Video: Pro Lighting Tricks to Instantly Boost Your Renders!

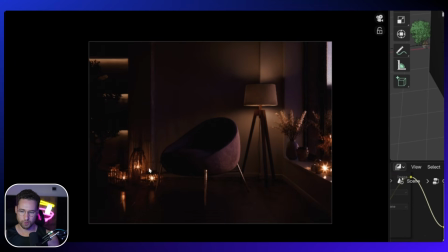[12:22]
Because what I really like is the lines on the wall that are created by that. So that's already looking quite beautiful. This lamp here, I've turned down a little bit because I don't want that to be too much of a focus, and the same for these lights here.
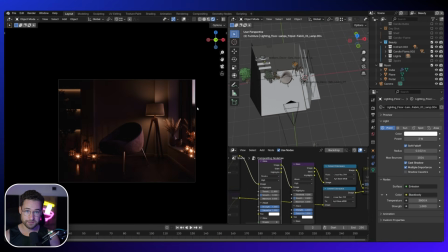[12:34]
So what should I do next? Well, as I mentioned before, I don't like the HDRI to be 100% black, but for this beauty shot, which is going to be a little bit more abstract, that is going to be completely off. So I'm just going to turn off the HDRI completely. So now we are left with almost a blank canvas.
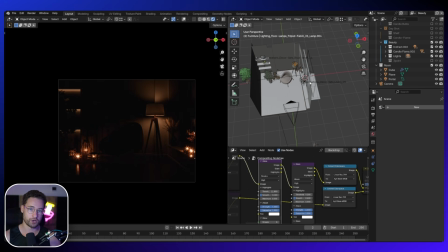[12:49]
All the complementary lights are ready to go. So what I'm going to do is work on a basic 3-point lighting setup in which photographers often use. Okay, so the first light I am going to bring in, which is part of the 3-point lighting setup, is going to be the key light. So that is simply a light that looks like this,
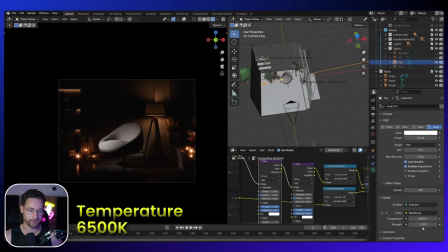[13:05]
and it has quite a cold temperature of 6,500 Kelvin. And also this spread is very small. So if I bring this down, it brings the spread more and more in, so it becomes a bit more like a flashlight that's focused on the chair itself. If I bring it to the default of 180, we can see it's so spread that we can't even see the light anymore.
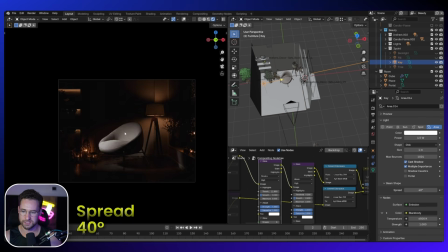[13:25]
So I can bring it down to 80 and then 40. So this is the key light, and this is what I really like in this scene. But what we are left with is a very dark shadows here. So we're going to use a fill light to fill in those shadows. So I've created one here, and that's basically this one, and that has a lower strength of only 2.
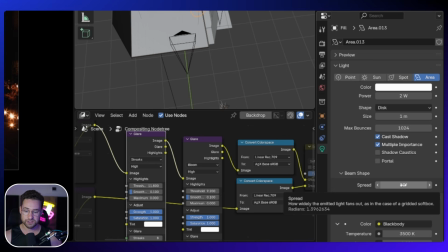[13:42]
It has a bigger spread, so it's less focused, and it also has a warmer temperature.
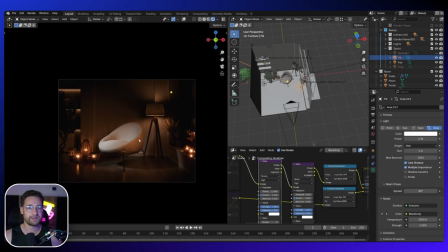[13:48]
So that's filling in this shadow, but it's giving it a warmer color, which works quite nicely. It matches these lights quite nicely, and it complements the colder nature of this key light. And then finally, what I've got is the backlight. Now that's just going to be adding a slight rim light onto this chair.
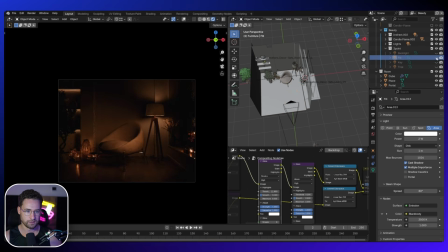[14:05]
So if I turn off these ones here, we can see it's adding this glow here. I could actually make this a bit brighter. So I could set this maybe 5 or maybe 2. And we can also see that also has a bit more of a blue temperature. That's trying to be the complete opposite to these candles. So it's almost like a teal and orange effect that you get in lots of movies.
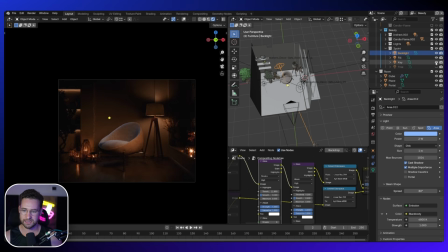[14:24]
So let's bring back the fill light and then the key light. And we can see the effect that we're going for here. So this looks to me very, very lovely. Now, one thing I don't like in this particular case is the tree is so black, we can't really see it, it's just a silhouette.
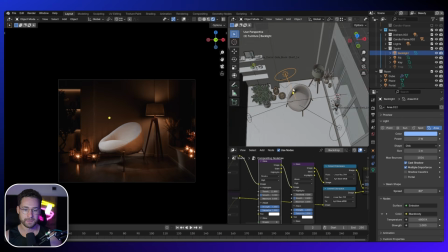[14:38]
So I do want to add a light onto that as well. So I do have an additional tree light.
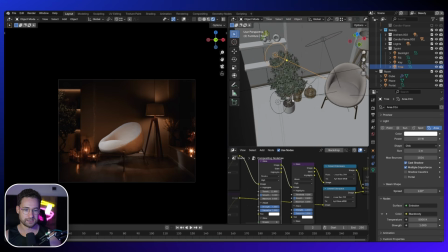[14:42]
So this is a tree light here, and this light is only affecting the tree.
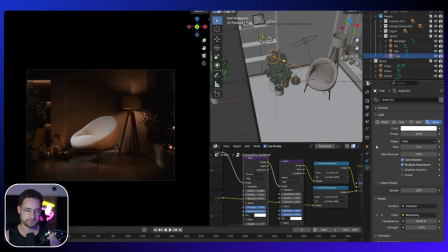[14:47]
So if I set this to be 100, we can see it's only lighting the tree. And that's because I've gone to object properties and then down to shading.
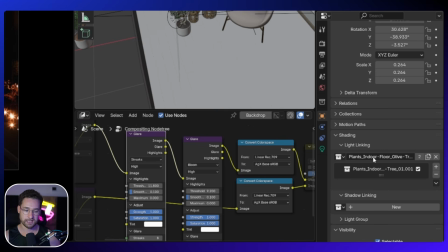[14:55]
And then I can then select the olive tree collection. So it's only visible to that collection.
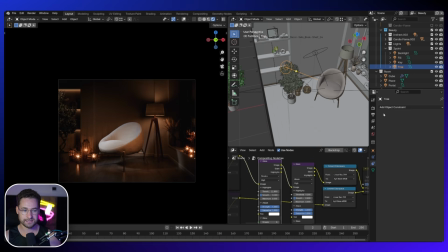[15:00]
That allows the tree to be illuminated a little bit more, and we can adjust this how we want to. I think 20 is a little bit too strong, maybe 10, and maybe a warmer temperature. That's quite nice, so it matches the rest, and that works pretty good. We could probably do the same thing for maybe some items onto the shelving.
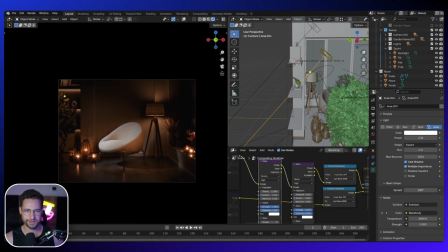[15:18]
Okay, so I have created those lights. I thought that was quite a nice idea actually, because it was a bit of a black void going on there. So what I've done is I've added 2 lights.
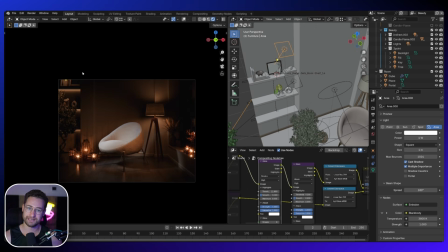[15:26]
So there's just a very simple area light, but instead of illuminating the wall as well, I've limited this to only this collection.
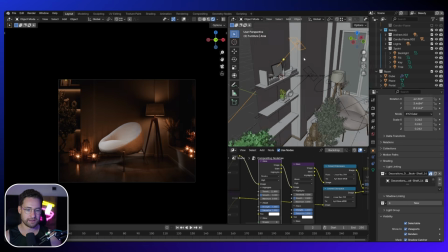[15:34]
So if I go down to relations, light linking, I've limited it just to this collection, and the same for this one, just to this collection. If I disable that, it does actually add some light to this wall, which you can do if you wanted to, but I wanted to focus on the actual decoration items themselves.
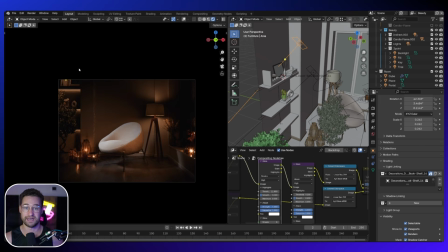[15:48]
So there isn't too much light going on there, but you can see the suggestion of there actually being a light. But this is by far my favorite scene. I think this came out really, really nice. And I think if you add any chair into this scene or any furniture item, I think it could pop really nicely. All right then. Those are the 3 that I wanted to try, and I quite like the result, especially the beauty shot, the daytime shot, and the nighttime shot. I guess they're all good. If you liked any of these, please do give a like and subscribe. And actually, I really like this format of trying one scene in multiple different ways just by changing lighting. So if there's another type of scene that you'd like me to try out, then I'd be more than happy to. I really just enjoyed doing this.